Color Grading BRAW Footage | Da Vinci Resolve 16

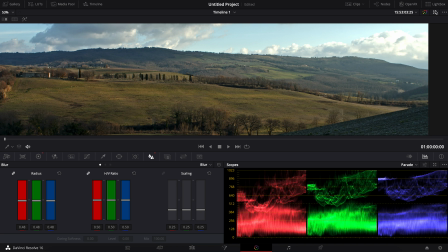Now you can see the image become really sharp now, from flat image like this into a sharp high contrast image.
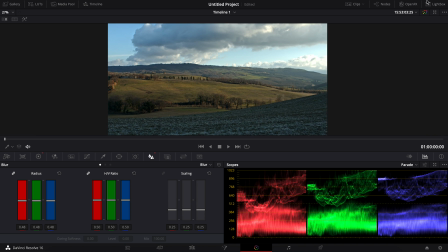Now I'm gonna turn on the nodes window again.
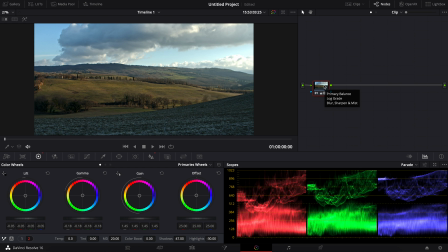I'm gonna add a new node by pressing Alt S on your keyboard, or you can right click at the node, add node, and add serial. So now I have a new node, and I'm gonna use this node to adjust the colors. Now on the hue and hue graph, I'm gonna keyframe all these colors, and let me just zoom a bit.
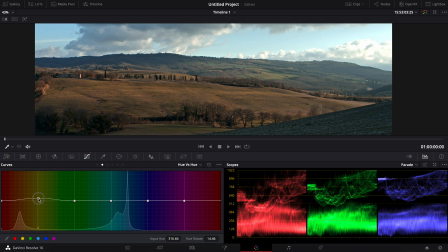I'm gonna bring the yellow towards red, the green maybe a bit towards yellow,
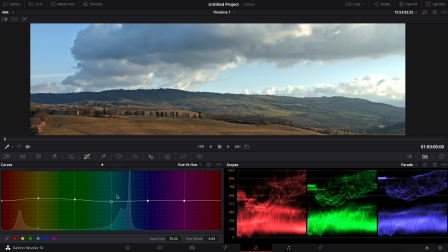and the cyan slightly towards green. Next, I'll proceed on the hue versus saturation graph. I'm gonna increase the colors of the blues. And luma versus saturation,
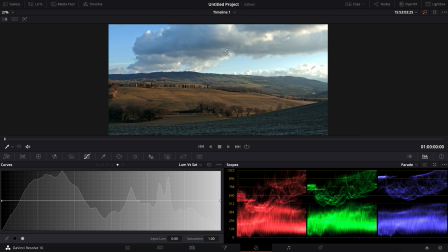This is where I'm going to increase the saturation of the whole image to make it pop out and vibrant by increasing this point here.
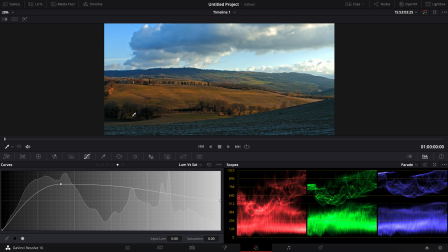And I'm going to bring the darkest point all the way down so that there will be less colors on the shadow and the black will be true black.
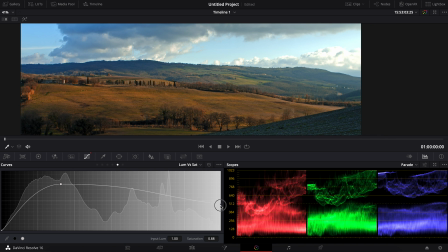I think I'm going to decrease the colors on the highlight and increase this point just by a bit.
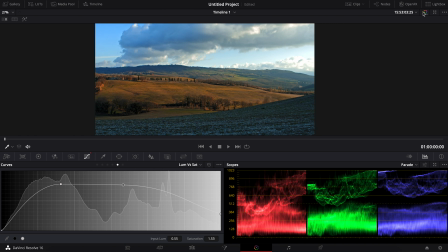This might look good at this point. Now I'm going to bring the notes window again and let's see the before and after.
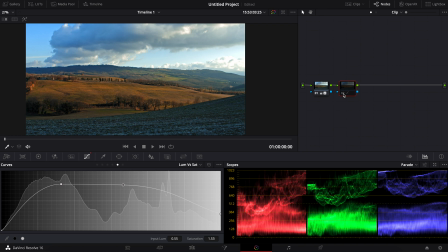I can disable this note by clicking here on the note number before and after. Now you can see the difference. Yeah, I think this is good for now. I'm going to show another technique here. Let's add a new note and this time I'm going to add a layer note.
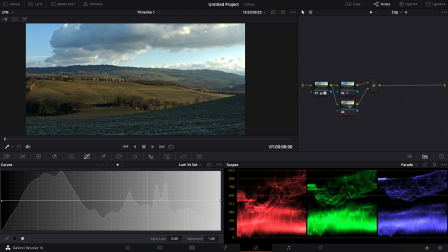So if you come from Adobe Premiere, this is something very familiar for you. The layer node is exactly the same as layers in Premiere or After Effects or even Photoshop. So now with the layer node, I'm gonna go to the window and I'm gonna use gradient.
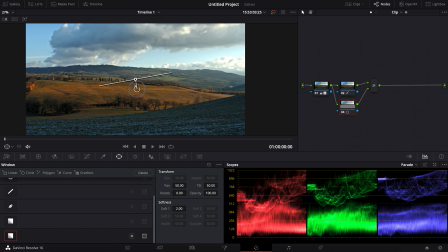I'm gonna resize and position this gradient here. And I'm gonna right click here, go to the composite mode, and I'm gonna change the blending mode to multiply.
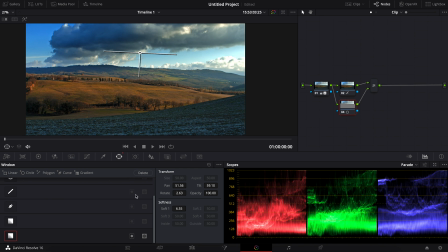Now we have a darker and contrasty sky, which helps the image to look more dramatic. Now let's see the difference. I can disable the node by clicking here, before and after. And I'm gonna lower down the opacity here to maybe around 60.
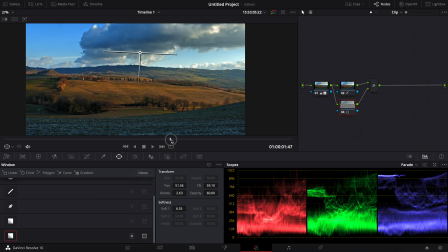So let's see the before and after. Let's jump on the timeline and see before and after.
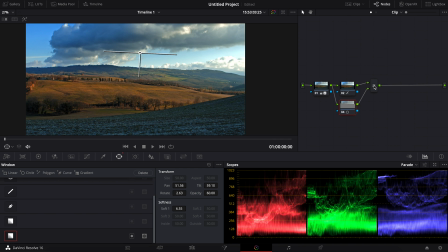Perfect. Next, I'm gonna add another layer node. So let's add a serial node first. And then I add another layer node. For this layer node, I'm going to change the blending mode into linear dodge.
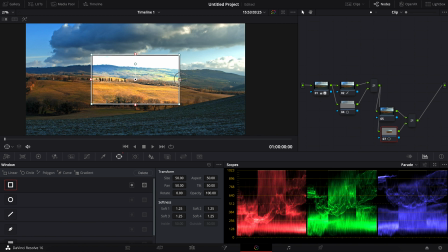And then I'm going to mask this layer by using the box shape. I'm going to change the size and I can also control the soft edge here.
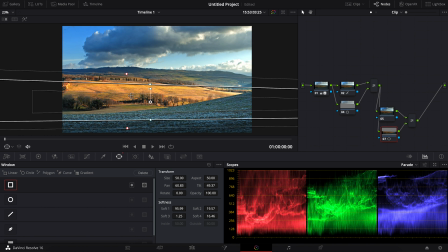And now on this very same layer node, I'm going to go to the color wheels window and I'm going to increase the gain slightly towards orange. Then I'll go back to the masking window and lower the opacity to about 55.
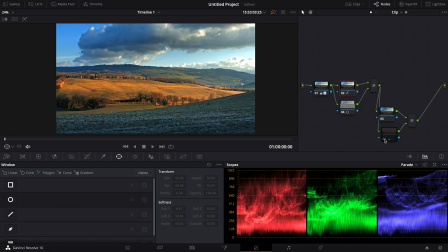Now let's see the before and after. One last thing I'm gonna do here is to go back to this layer node and add another gradient and I'm gonna position it at the bottom here. I'm gonna resize it a bit and I'm gonna lower down the opacity of this gradient to about 40.
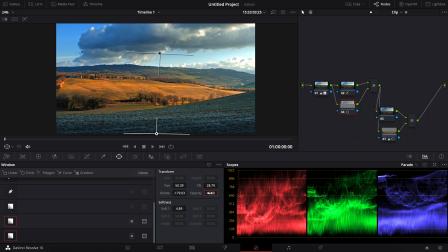So now I have a bit like a vignette effect.
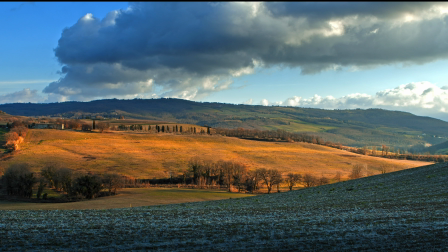And to view the footage in full screen, I can press Ctrl F on Windows or Command F on Mac. I can press it again or I can click on this icon to go back to the normal mode.
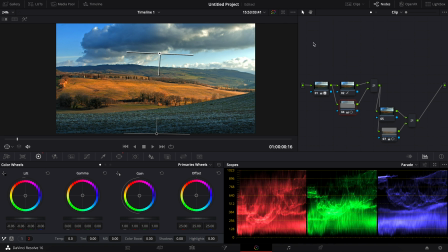So let's see the before and after. Before and after. So this is one of many ways on how I color grade my footage that I
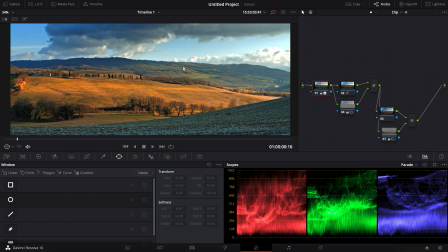shot on RAW format from my Blackmagic camera using DaVinci Resolve.